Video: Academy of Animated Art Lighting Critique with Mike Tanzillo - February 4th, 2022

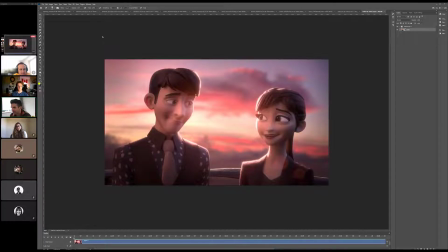Hello, everybody. Welcome to your Friday lighting critique. So to kick things off, I mean, we obviously have our
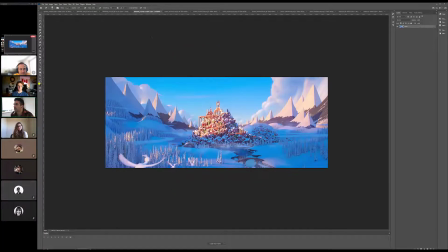normal still images, but I wanted to kind of take a look at one of the projects. So we'll start with Bipul.
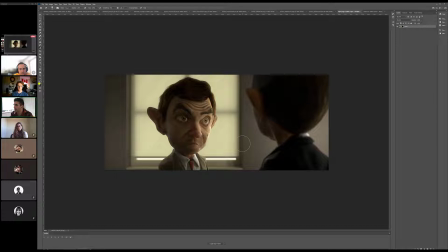So we've got, I like the warmth that you've got on the skin. So one of the things I wanted to take a look at was his eye. And this is, again, true for anybody who works with this Mr. Bean asset. I think it's a great asset. I think it plugs and plays really well into RenderMan, especially in Maya.
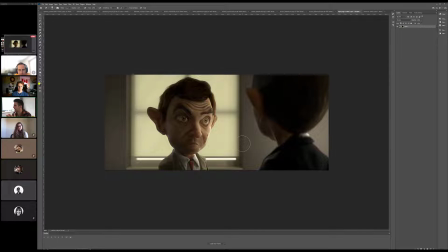But I think his eye, the default shaders on his eye can do some wacky things.
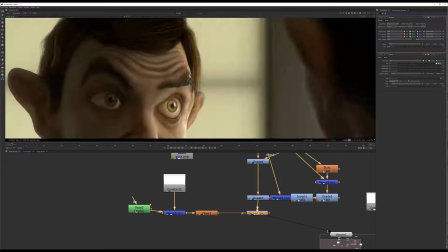And one of them is that it can just,
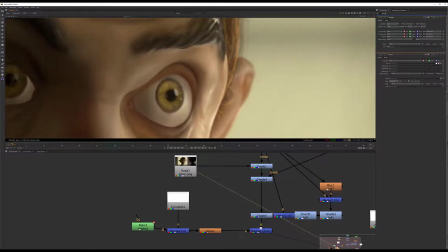like, can you guys see my screen in Nuke? Everyone see Nuke right now?
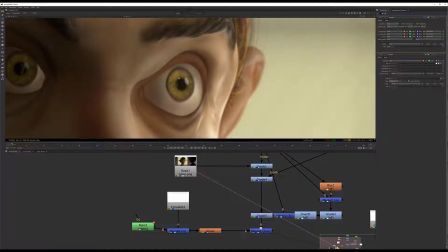Yeah. Cool. Great. Okay. Sometimes it doesn't switch when I switch screens. Great.
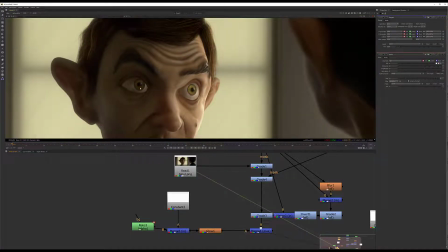So basically, one of the things that ends up happening is, like I said, there's a little bit of, you can see more in this eye, just kind of like the contrast.
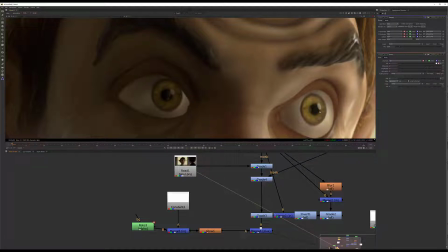It's like the center of it's a little bit brighter, then it gets kind of dirty around the edges. A little bit less in this side, but I kind of wanted to focus in on this one.
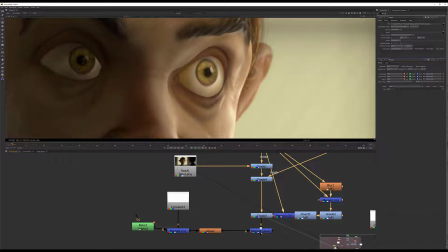So what I did was I took it from here, and I changed the color a little bit, and I added a little bit more of a,
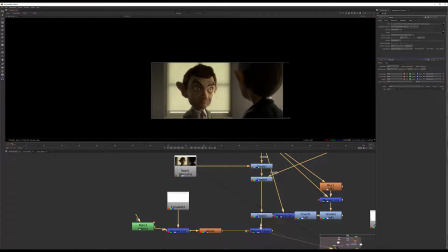because I think we have the opportunity to have some shape in the eye ding just because we have these square windows.
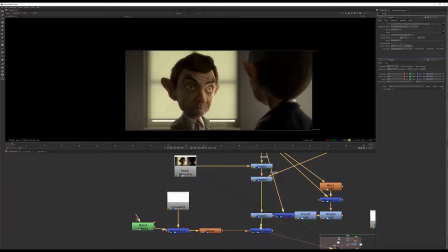I just kind of made a little square eye ding in there too. It's a little goofy because it's layered over top of the circular one, but you get the idea.
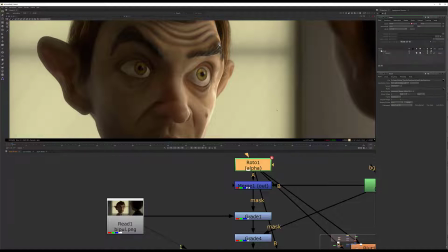But basically what I did here, just because I didn't have mats, I just drew some super amazing roto shapes around things.
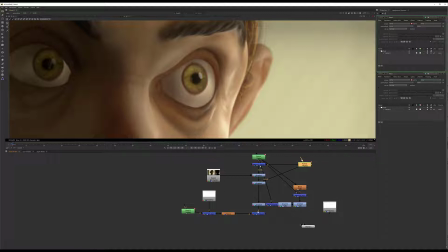These are pretty rough, but they're perfect. And basically what I wanted to do was, inside this node, what I did, I'll do these one at a time so you can see. The first thing that I usually like to do with any time that the eyes start to get too
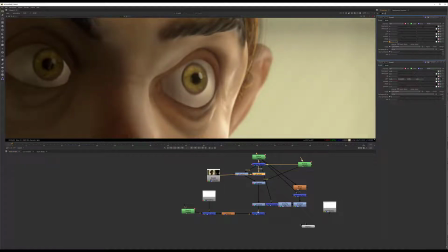marbled like that is I always take the gamma and I start to just kind of pull that up a little bit. Because what that does is because what the gamma does is it keeps the highs and the lows and it just pulls up the mids.
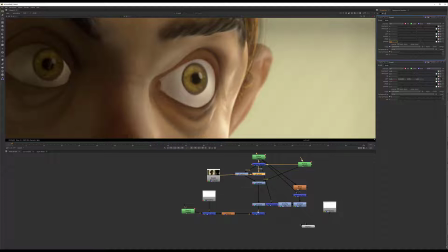So those mids are where the kind of grayscale is. And so by like the gray values and kind of the splotchiness. So if you pull those up, they become lighter, more like the white stuff.
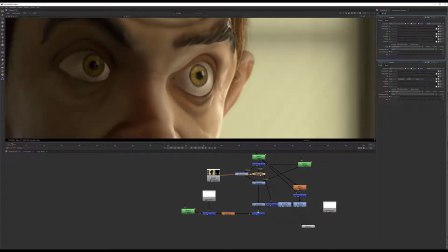And then it just kind of flattens it out overall, which isn't always great. But eye whites, I find that it can be really good, especially if you have the reflection separate, because then you can layer the reflection on top of that.
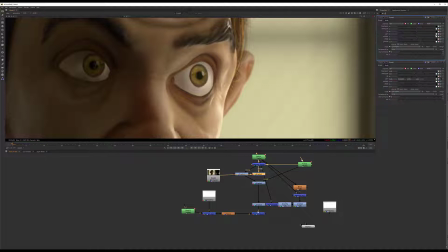It just kind of evens it a touch, and then you have total control over. Because one of the things that does too is you start to lose the color. So I can start to work the color back in a little bit. You can make it brighter or not.
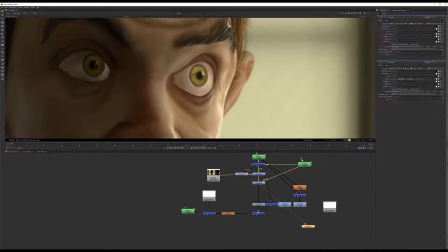And then additionally, I went ahead and just kind of increase the pupil color, because I think on the key side we can push that just a touch more.
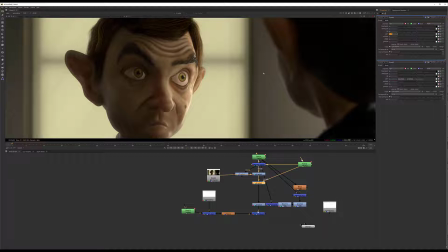That might be a little strong, but like kind of just a little bit more goose on that. And then anytime I'm working with eyes,
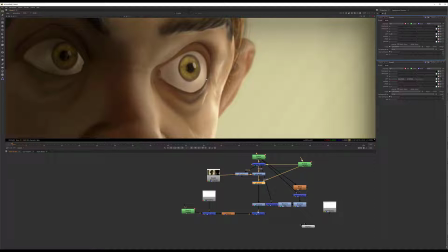I can, I usually like to create a little bit of a drop shadow, so there's like a little separation between the eyelid and the eyeball itself. And the way that I do that is you can either do an edge detect, but for this one I just took this original
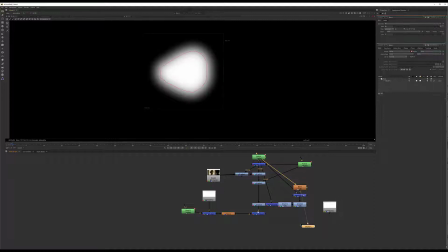roto that I drew. I blurred it and then I kept it inside of itself.
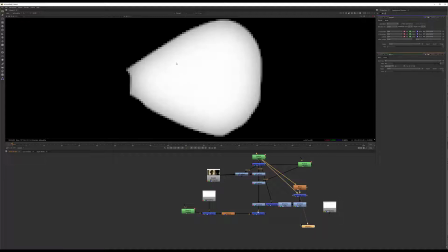So that blurred element, what that does is it creates just like a little bit of darkness around the edge.
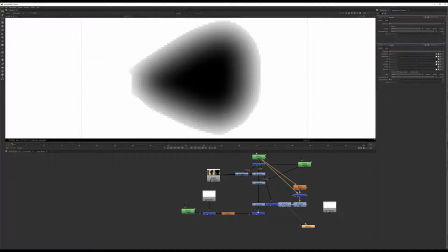And I pushed that a little bit more. I inverted it, and then I put it back inside of itself.
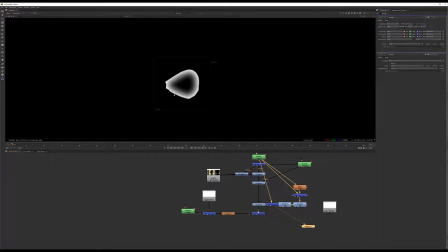And the reason why I did that was I wanted a white edge to it, because and I held it back inside itself again. But what I wanted was this white edge, so that I could then go in.
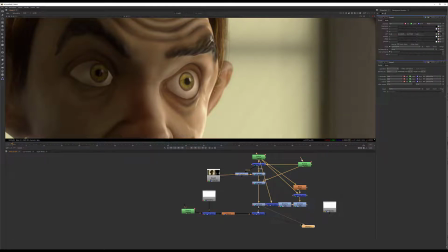Excuse me. Let me just delete that for now. Because then what you can do is you can take that white and black, and that allows you to